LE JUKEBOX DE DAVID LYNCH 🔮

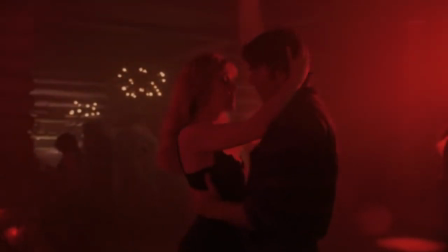Non loin de la Black Lodge, elle passe de l'adolescente parfaite à cette vie pleine de débauche, luxure et rébellion, se prostituant pour la drogue, ce qui l'amènera à sa perte, de la main de son propre père,
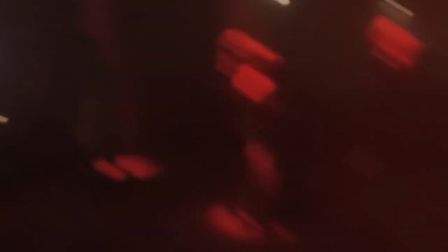le soir même. Cette musique malfaisante et enchanteresse sera si importante pour Lynch qu'il ne la baissera jamais en volume.
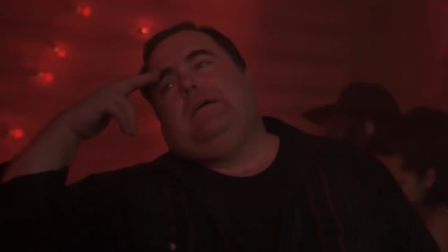Même pas pour les dialogues, qui nécessiteront des sous-titres pour être totalement compris. Faisant de cette scène, normalement irréelle, une scène techniquement très réaliste.
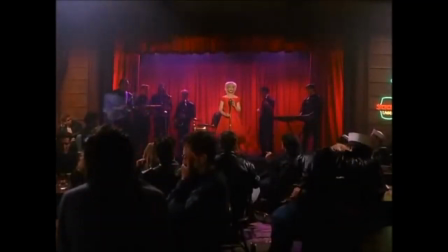Pour rester dans l'univers de Twin Peaks, cette fois la série, on peut aussi citer l'épisode 7 de la saison 2.
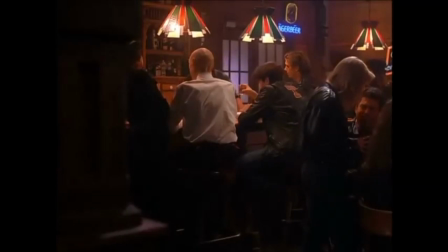Alors qu'on vient d'apprendre qui est le tueur de Laura Palmer, plus tôt dans l'épisode, notre groupe de personnages préférés viendront se retrouver prendre une bière ou un café, à nouveau dans les Bang Bang Bar.
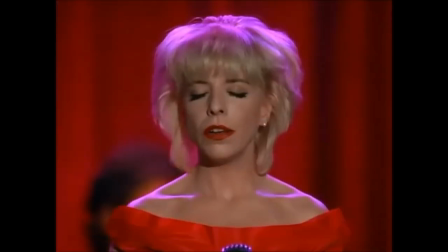Alors que Cooper apprécie la beauté de la voix de Julie Cruz, la tête enfin reposée, la musique,
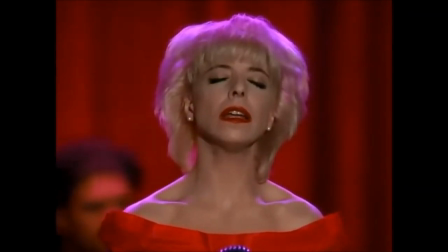comme un oiseau de mauvais augure, amènera notre agent du FBI dans cette réalité alternative, à la rencontre du géant,
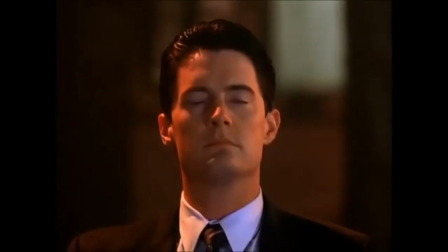qui l'informera de la pire sentence qu'il soit.
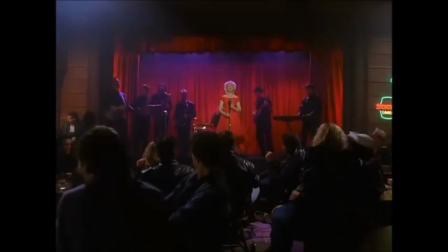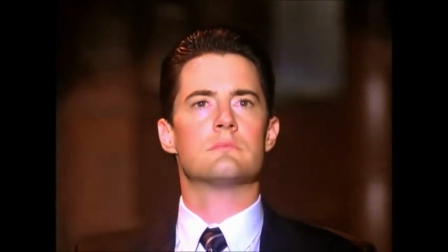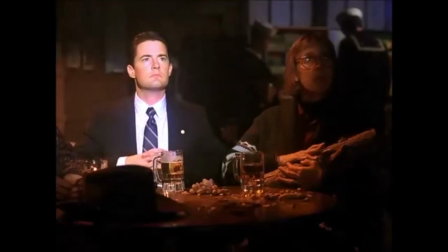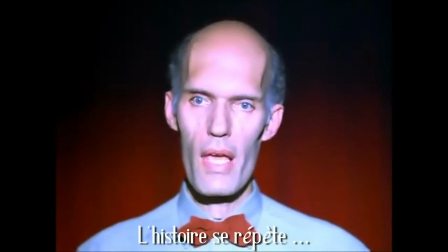It is happening again.
Dans ce sens, on peut aussi citer la scène aussi belle que terrifiante et mythique du lip-sync d'In Dreams dans Blue Velvet.
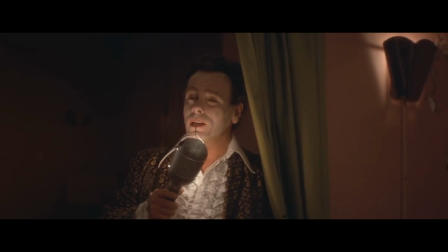A candy-colored clown they call the Sandman tiptoes to my room every night.
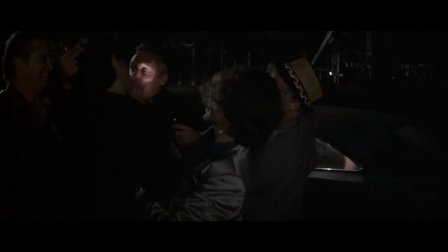Alors qu'on est un des plus gros climax du film, à une scène effrayante où Dorothy et Jeffrey sont pris en otage par le terrible Frank, ce violeur, sadomasochiste, psychopathe et pervers mentalement dérangé, on passera par une simple musique,
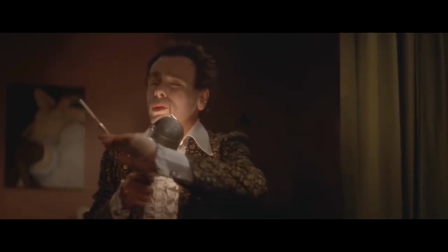de la réalité la plus morbide, au rêve le plus fou, alors que le personnage de Ben,
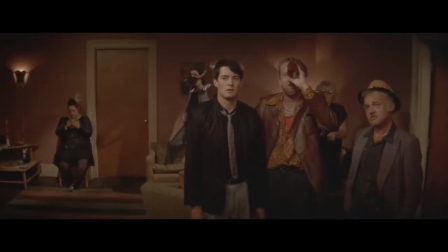lip-syncra plein d'émotions, le titre In Dreams, du crooner des années 60, Roy Orbison.
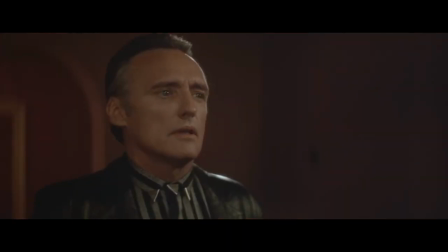Alors que cette chanson douce pourrait plutôt symboliser le personnage héroïque et innocent de Jeffrey, ce sera Frank, le psychopathe, qui la chantonnera presque les larmes aux yeux.
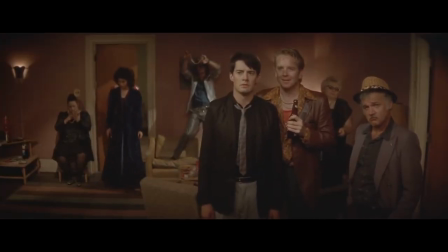Le rêve dans cette scène peut être aussi symbolisé par cette césure dans le ton totalement déconcertante, mais aussi par les paroles de la chanson.
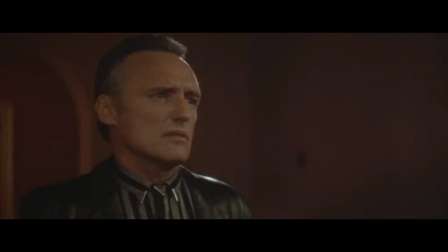In Dreams parle d'un marchand de sable qui vient sur la pointe des pieds dans la chambre du chanteur tous les soirs.
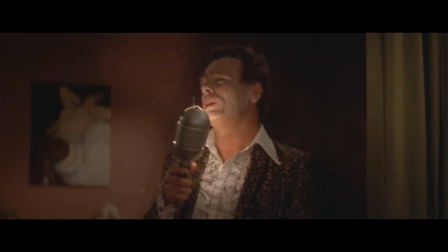Le sujet tombe alors dans le monde des rêves mais aussi du cauchemar où, dit-il, l'être aimé est à lui,
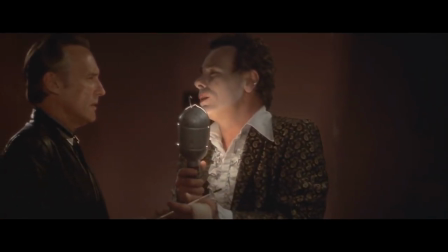où la femme de ses rêves lui appartient pour toujours et où le refrain le précise « En rêve,
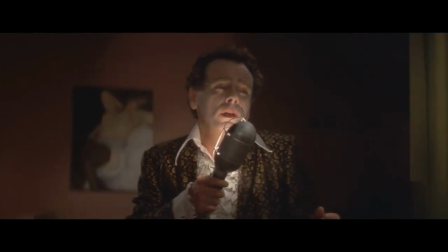je marche avec toi. En rêve, je parle avec toi. En rêve, tu es à moi.
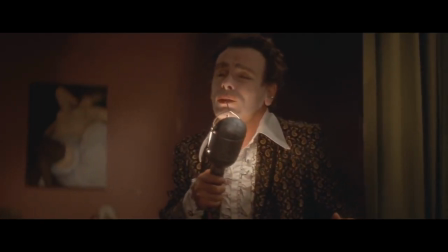» Ce qui est littéralement le plot du film.
Let's fuck!
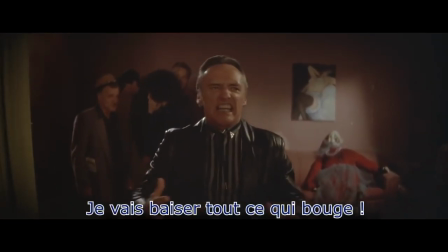I'll fuck anything that moves!
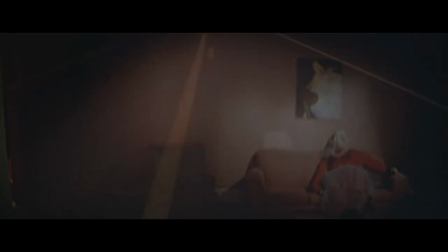Bon, c'est le moment de parler de la meilleure scène du cinéma international de la Terre entière et autres.
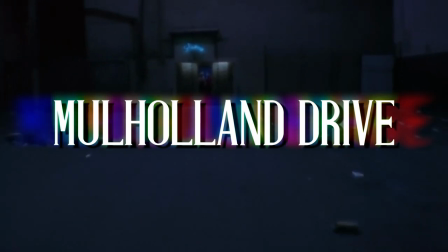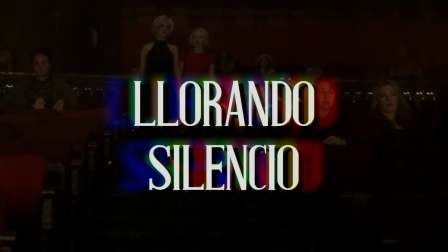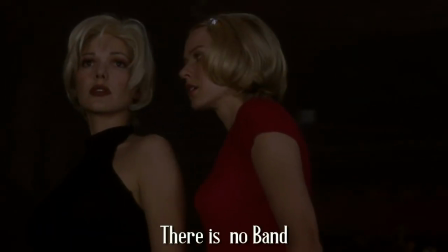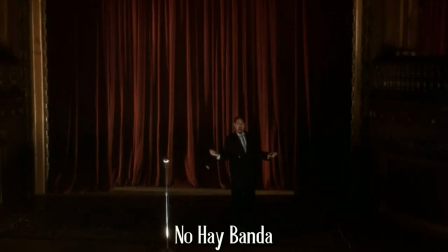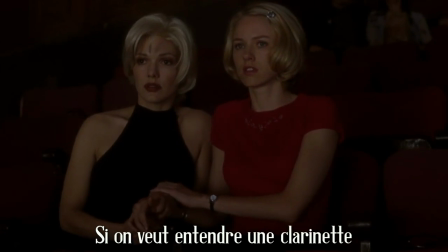Want to hear a clarinet? Listen.
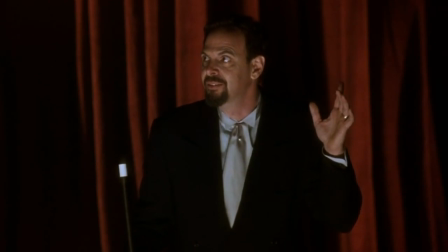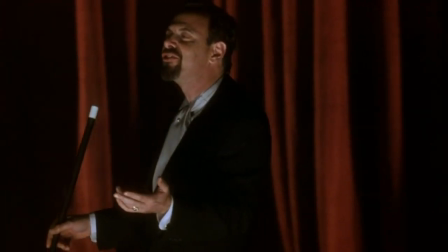Alors que nous assistons aussi subjugués et décontenancés que les héroïnes de Mulholland Drive à ce spectacle présidé par ce magicien faisant naître des sons de clarinette,
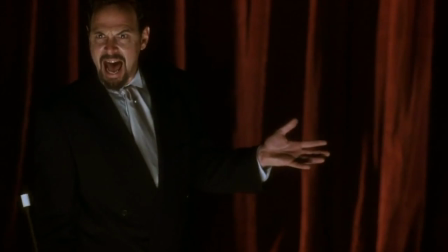de trombone et de trompette, grâce à une forme de pouvoir mystique, on ne peut s'empêcher de repenser à cette phrase qu'il a dit plus tôt.